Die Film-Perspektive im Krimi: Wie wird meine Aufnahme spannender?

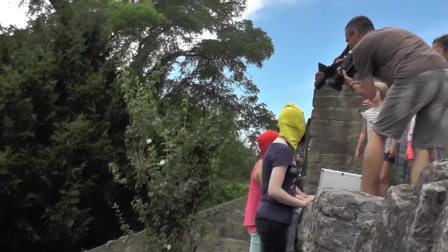Bei einer einfachen Vogelperspektive reicht eine niedrige Mauer oder ein ausgefahrenes Einbeinstativ,
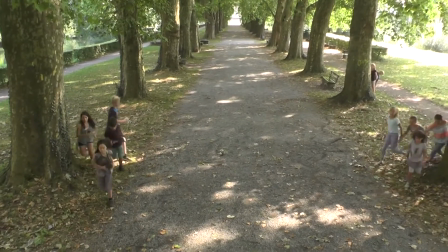um die Kamera in eine erhöhte Position zu bringen.
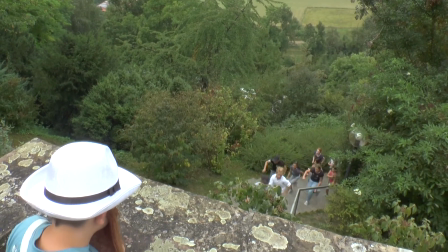Soll die Vogelperspektive extremer werden, dann sucht euch einen Treppenabsatz oder ein Fenster im ersten Stockwerk.
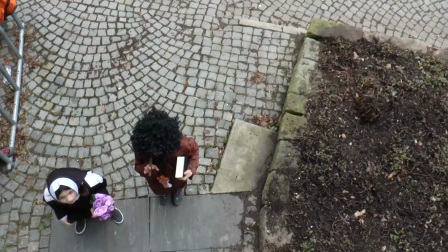Je höher ihr seid, desto kleiner wirken die gefilmten Menschen.
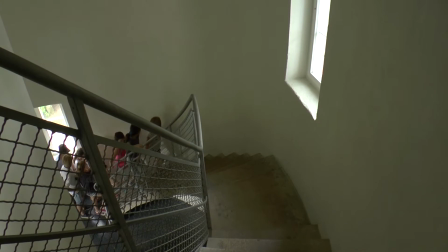Ihr verwendet diese Position, wenn eure Schauspieler ängstlich, hilflos und unterlegen sind.
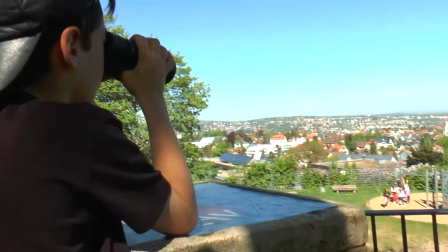Die Vogelperspektive kann übrigens mit dem Topshot gesteigert werden.
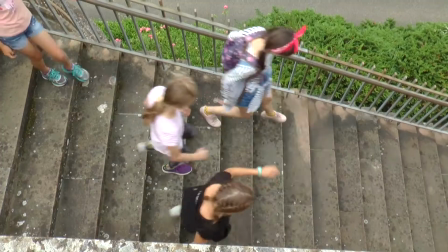Dabei haltet ihr die Kamera senkrecht nach unten und filmt den Darstellern sozusagen auf den Kopf.
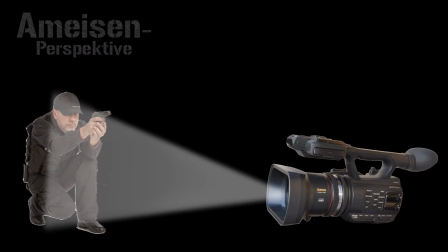Eine außergewöhnliche Perspektive, die ich im Krimi selbst sehr gerne einsetze, ist die Ameisen- oder Bodenperspektive.
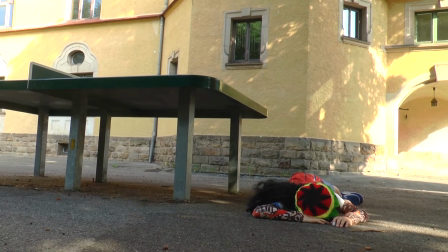Die Kamera befindet sich nun knapp über dem Boden. Bei Geräten mit ausklappbarem Monitor sollte das kein Problem sein.
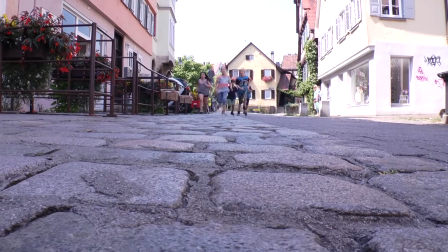Diese Position ist besonders spannend bei Verfolgungsjagden oder bei heranschleichenden Gangstern,
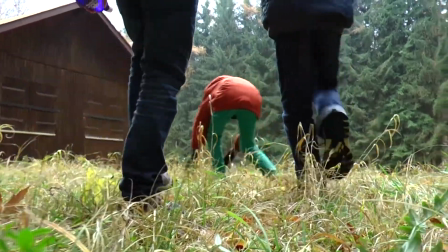deren Beine plötzlich ins Bild kommen und sich ihrem Opfer nähern.
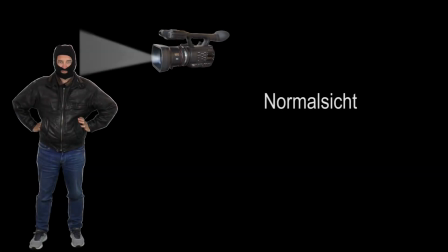Und hier nochmal die Zusammenfassung. Die Normalsicht filmt aus der Augenhöhe, die Untersicht filmt leicht nach oben,
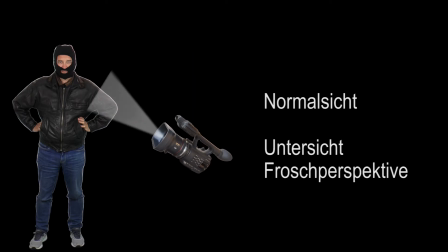die Froschperspektive filmt stark nach oben, die Obersicht filmt leicht nach unten,
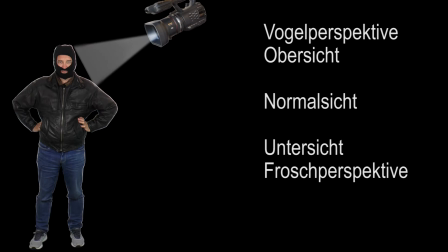die Vogelperspektive filmt stark nach unten und die Ameisenperspektive filmt aus der Bodenhöhe. Auch wenn ihr nun verschiedene Perspektiven kennengelernt habt, heißt das nicht, dass jede Szene aus einer anderen Position gefilmt werden soll. Den Großteil der Aufnahmen dreht ihr aus der Normalsicht. Probiert es doch einfach mal aus. Macht Vergleichsaufnahmen. Filmt dieselbe Szene mehrmals aus unterschiedlichen Positionen. Ich wünsche euch viel Spaß dabei und sage Tschüss, bis zum nächsten Video.